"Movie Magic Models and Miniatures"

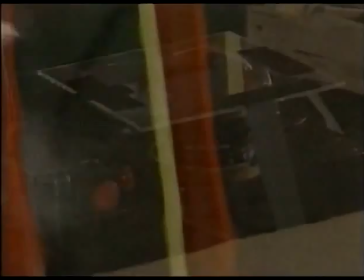[12:27]
A sheet of Lexan, a high-impact plastic, is used to protect the lens.
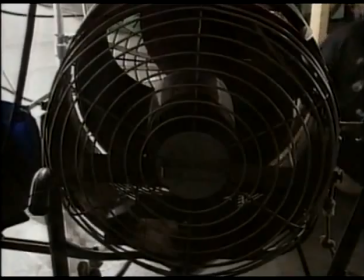[12:32]
A fan is rigged next to the camera to ensure that the falling debris will not block the camera lens. It would be a shame if a piece of debris landed right on top of the shot and obscured the rest of the fire and explosion of the ship.
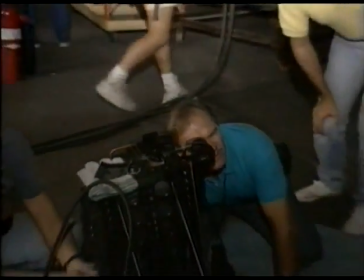[12:45]
A high-speed camera is used so that the shot will play in slow motion, accentuating the sensation of zero-G.
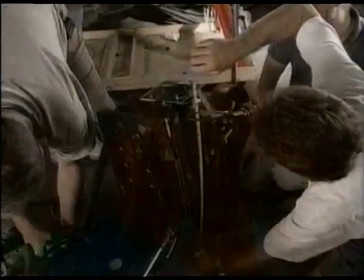[12:52]
The explosion will seem brief to the naked eye, but filmed at 240 frames per second, it will last 10 seconds on the screen. It'll look like a little firecracker going off when you record it with a video camera, but when you see it on film, it'll look like a big explosion.
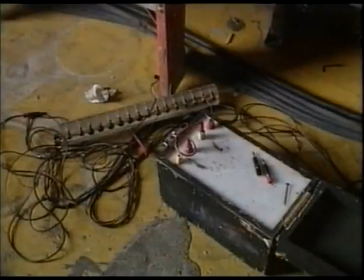[13:08]
Everyone takes his or her position as the explosive charges are made live.
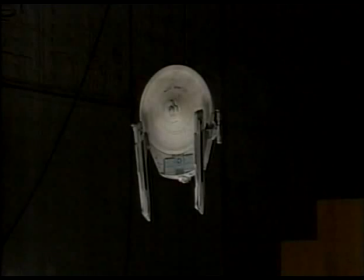[13:15]
The high-speed camera revs up and locks in at 240 frames per second.
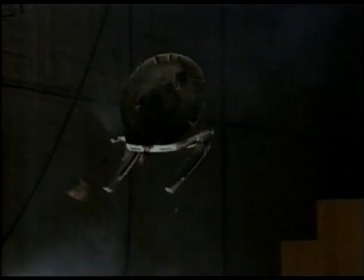[13:25]
It wasn't exactly the way we had in mind when it exploded, so what we're going to do is increase the explosion so it shatters more and then also cuts the wire so the ship is not left hanging.
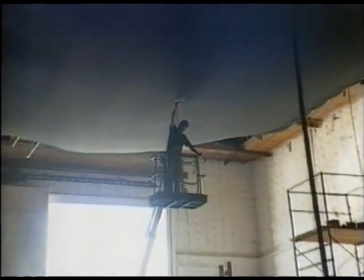[13:36]
a second breakaway model is rigged with even more explosives and then suspended for the next take
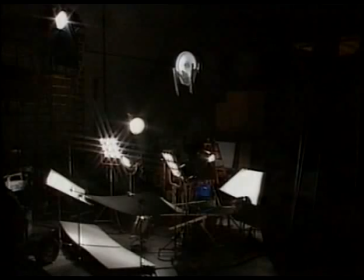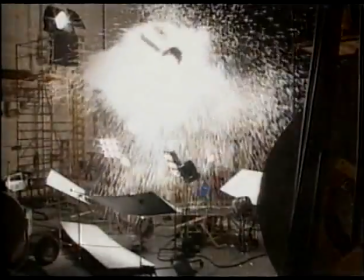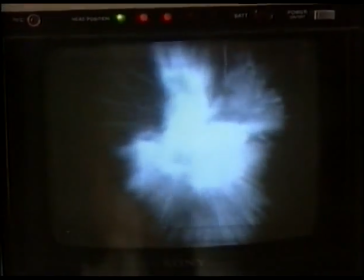[13:53]
the second explosion is better but Rob feels he needs one more try
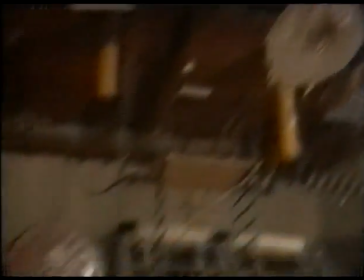[13:57]
the next take will use the last model so this will have to be the final attempt it's a souvenir for Star Trek convention we have these autograph and sent
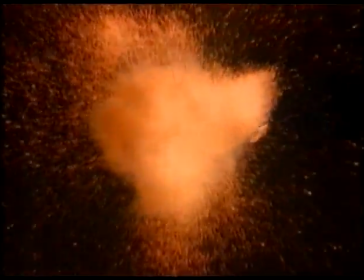[14:09]
out the final explosion completely destroys the starship
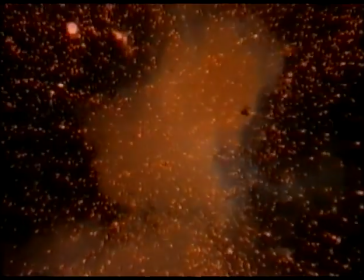[14:16]
that was great that was worth waiting for usually for some reason everything goes in threes
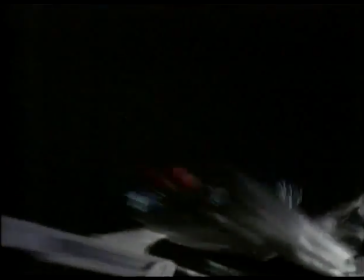[14:20]
and on the third one and we nailed it finally the whole sequence is assembled
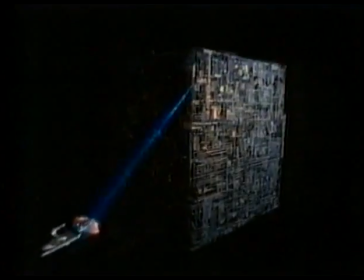[14:26]
and the results are spectacular a
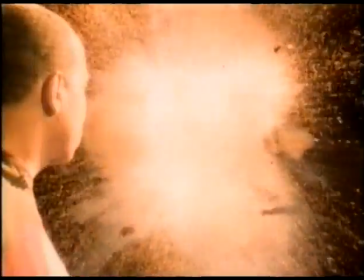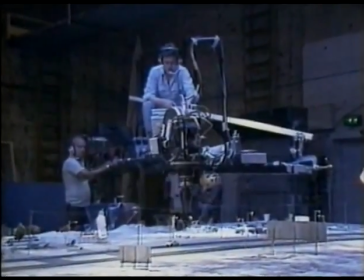[14:37]
landscape
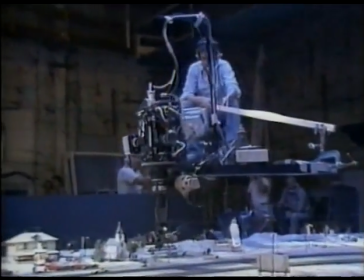[14:47]
model involves entirely different concerns than a structural model like a starship or space station
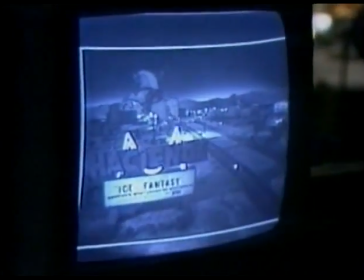[14:52]
with a landscape building a believable environment is more important than technical precision
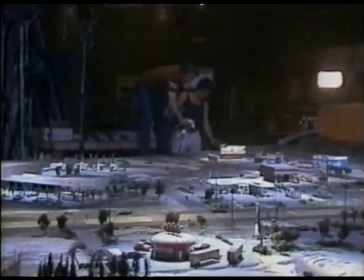[15:01]
landscape miniatures are frequently used to create highly stylized locations
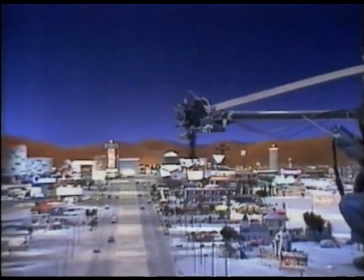[15:05]
These Las Vegas miniatures from Francis Ford Coppola's One from the Heart were constructed on a soundstage where the lighting and camera moves could be carefully controlled.
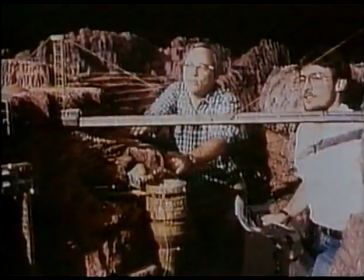[15:15]
Another important use for miniature landscapes is to create logistically impossible environments, such as these Martian vistas from Total Recall.
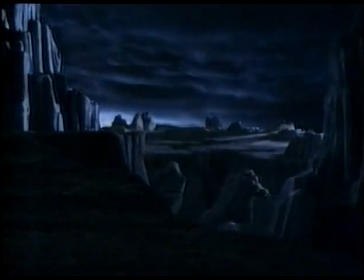[15:25]
For Deep Space Nine, Rob Legato needs an uninviting stormy planet surface.
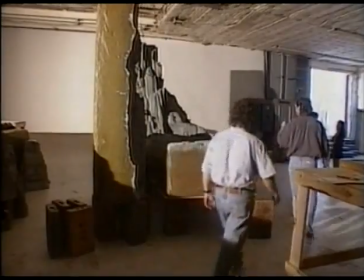[15:30]
Since no such location exists, Rob must create it entirely in miniature. People land on this planet or this planet's surface.
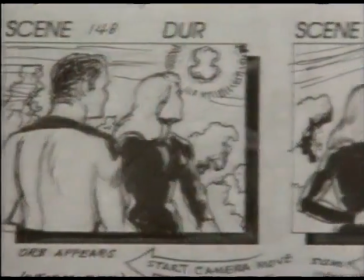[15:39]
One looks out the window and sees a hellstorm. The other person, exactly the same time, sees a garden.
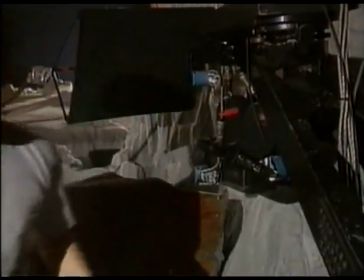[15:45]
And this whole motion control thing is set up because the hell reality is all miniature.
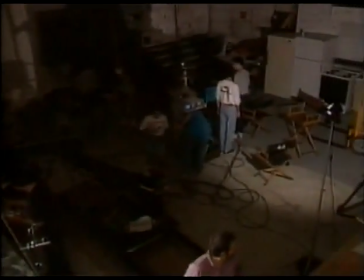[15:49]
It's all a 20-foot by 18-foot miniature landscape. The garden is the easy part.
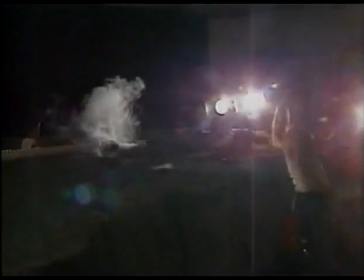[15:55]
A Los Angeles park provides the perfect environment. For the miniature hell planet, Rob turns to award-winning model builder Greg Jean.